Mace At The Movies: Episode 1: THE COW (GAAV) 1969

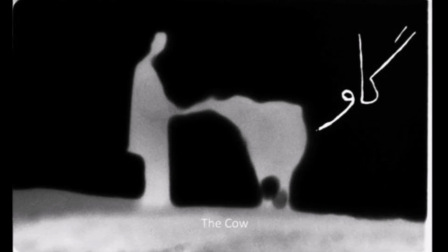(0:00)
The Cow. What an incredible film this was.
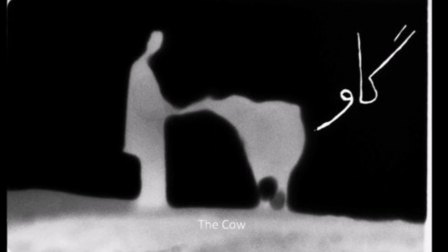(0:06)
Welcome to my video. It's going to be a short film analysis and discussion.
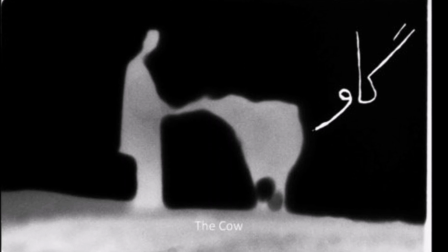(0:09)
This is coming from the perspective of a small town Canadian, and I hope you enjoy the video.
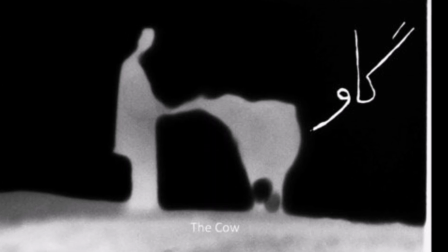(0:16)
The Cow is a 1969 Persian film directed by Dariush Merjoui,
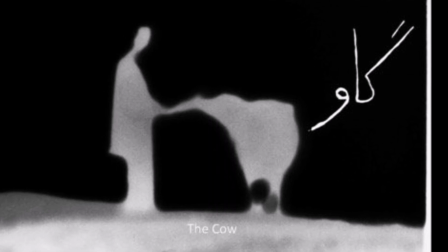(0:22)
and it's about a man's transformation.
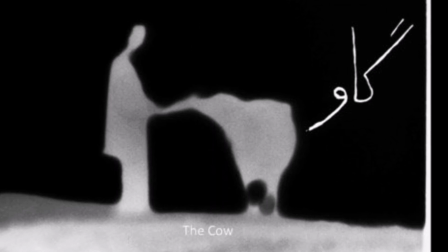(0:26)
It's about our humanity, our empathy, what it means to be human, our identity and our loss of it.
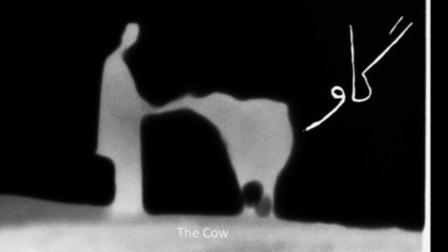(0:35)
So many themes and allegories and philosophical meanings fill this film with every frame,
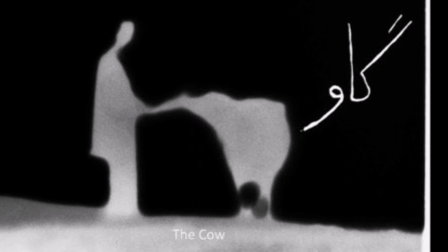(0:41)
and all of the suggestions that it's making are fascinating to dissect.
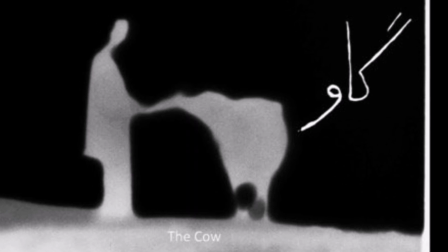(0:47)
So I hope you enjoy this video. Let's delve right into it, shall we? The Cow, 1969.
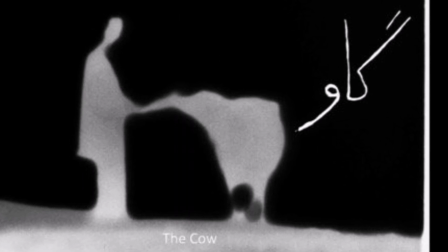(0:54)
Welcome to Mace at the Movies.
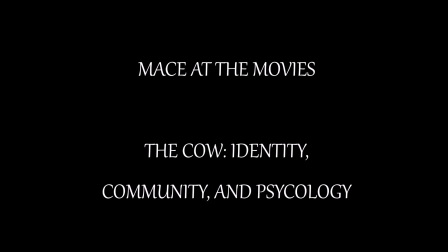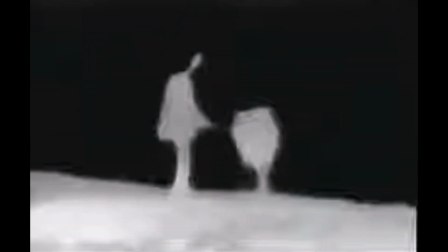(1:10)
The artistic aspirations and sensibilities are made clear in the opening frames of this film.
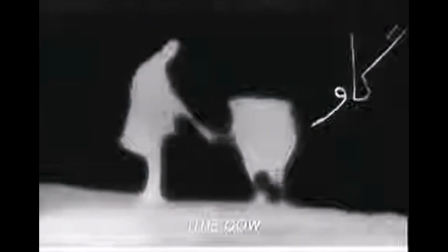(1:16)
Take a look at this, for instance. The way the cow and the man are melding together almost in this interesting form of photography,
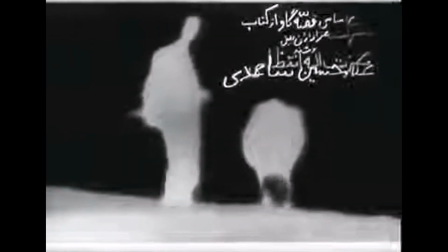(1:25)
foretelling and foreshadowing what is to come.
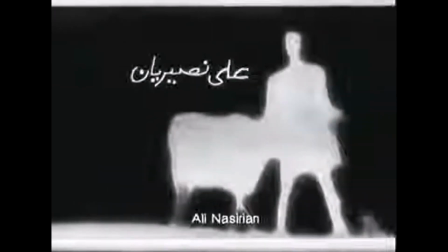(1:29)
It's really interesting and right off the bat, we know we're getting into an artistic ride.
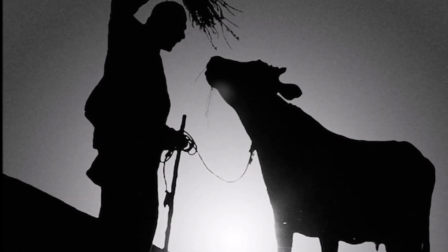(1:36)
Here's a brief rundown of the plot of this film. The film is about this man. His name is Hassan and he lives in a village.
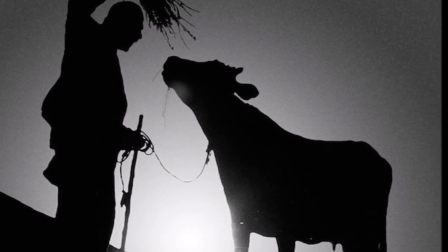(1:42)
And he's the only one with this cow and he's very, very attached. He's very close to this cow.
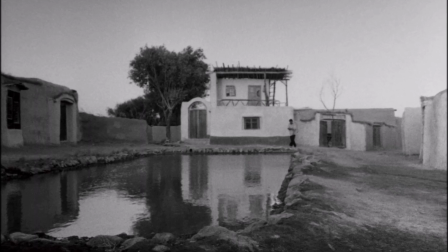(1:46)
One day he goes, he leaves for a little bit, he leaves for a few hours, and when he returns, the cow has died.
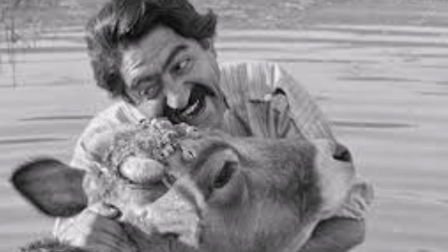(1:54)
It's never made plain what happens to the cow specifically, but the village is left to make the decision of what to do,
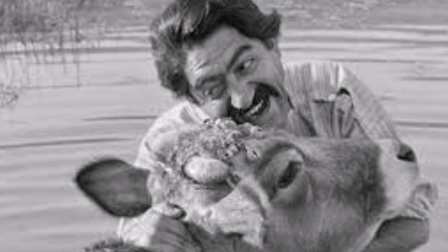(2:01)
how to explain this, before Hassan arrives back at the village. When he does arrive, they decide to lie to him, and from that point,
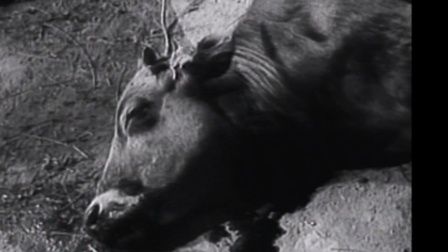(2:10)
it's about his slow descent into darkness and just the destruction of himself.
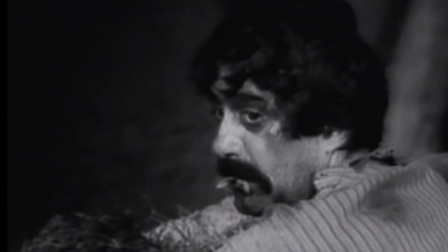(2:16)
the performances in this film are absolutely incredible heartbreaking and sad the lead character man he does a fantastic job the cinematography just look at this shot right
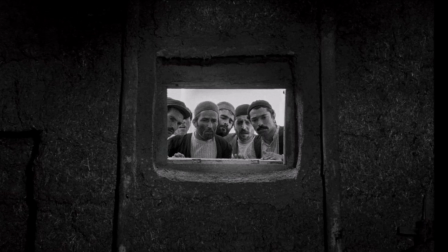(2:28)
here there's plenty of examples throughout the film of the amazing cinematography
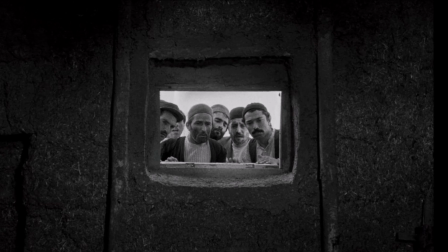(2:33)
that was put on display and it's really really really good at creating that
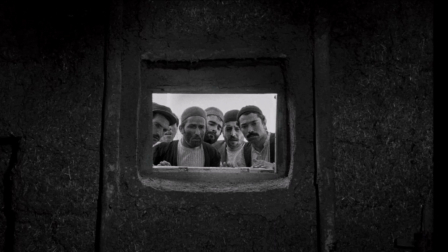(2:38)
contrast and creating that environment which just lends more depth and
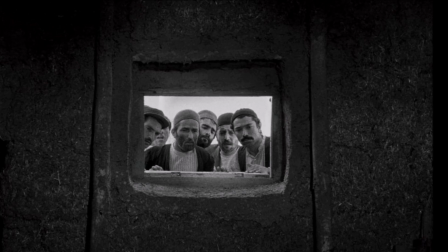(2:43)
weight to the entire narrative and let me talk about some of the things that I picked up, and this is just coming from, like I said, small town Canadian.
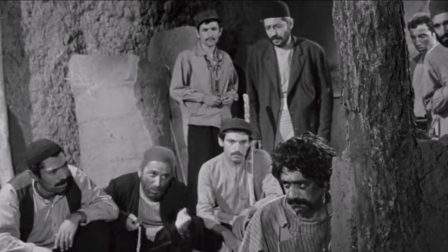(2:51)
The film definitely doesn't paint a picture of a really, really rich country life.
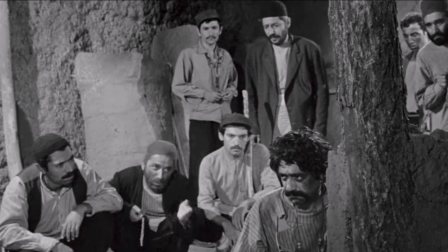(2:58)
You know, it's quite stark and broken down. There's never really much explanation to what's going on in the village.
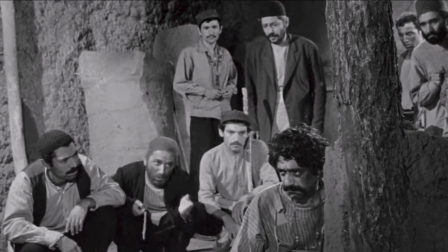(3:05)
There's no fruit stands, there's no food stands.
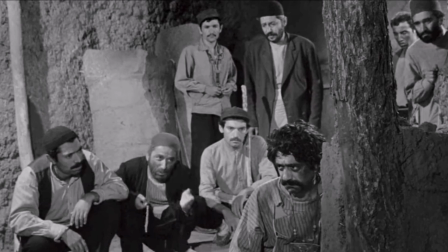(3:07)
It's very barren and just sort of plain, and it's not really made clear of how these people live.
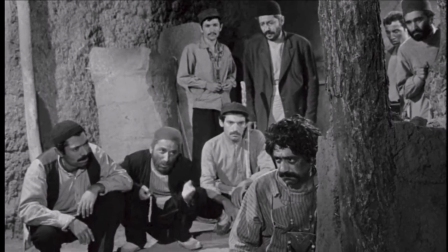(3:17)
Also speaks to the fact that the cow seems to be the only, you know, sense of collective,
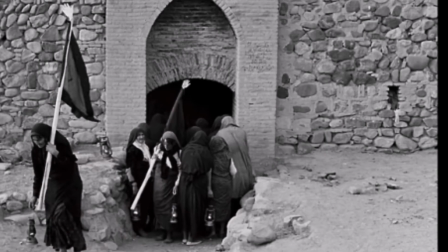(3:25)
you know,
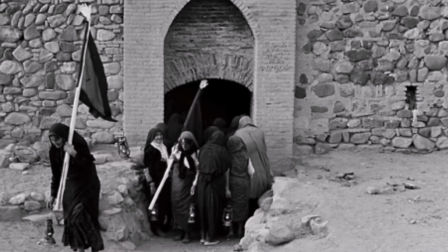(3:26)
economics in the village, like the only source of income, the only source of sustenance.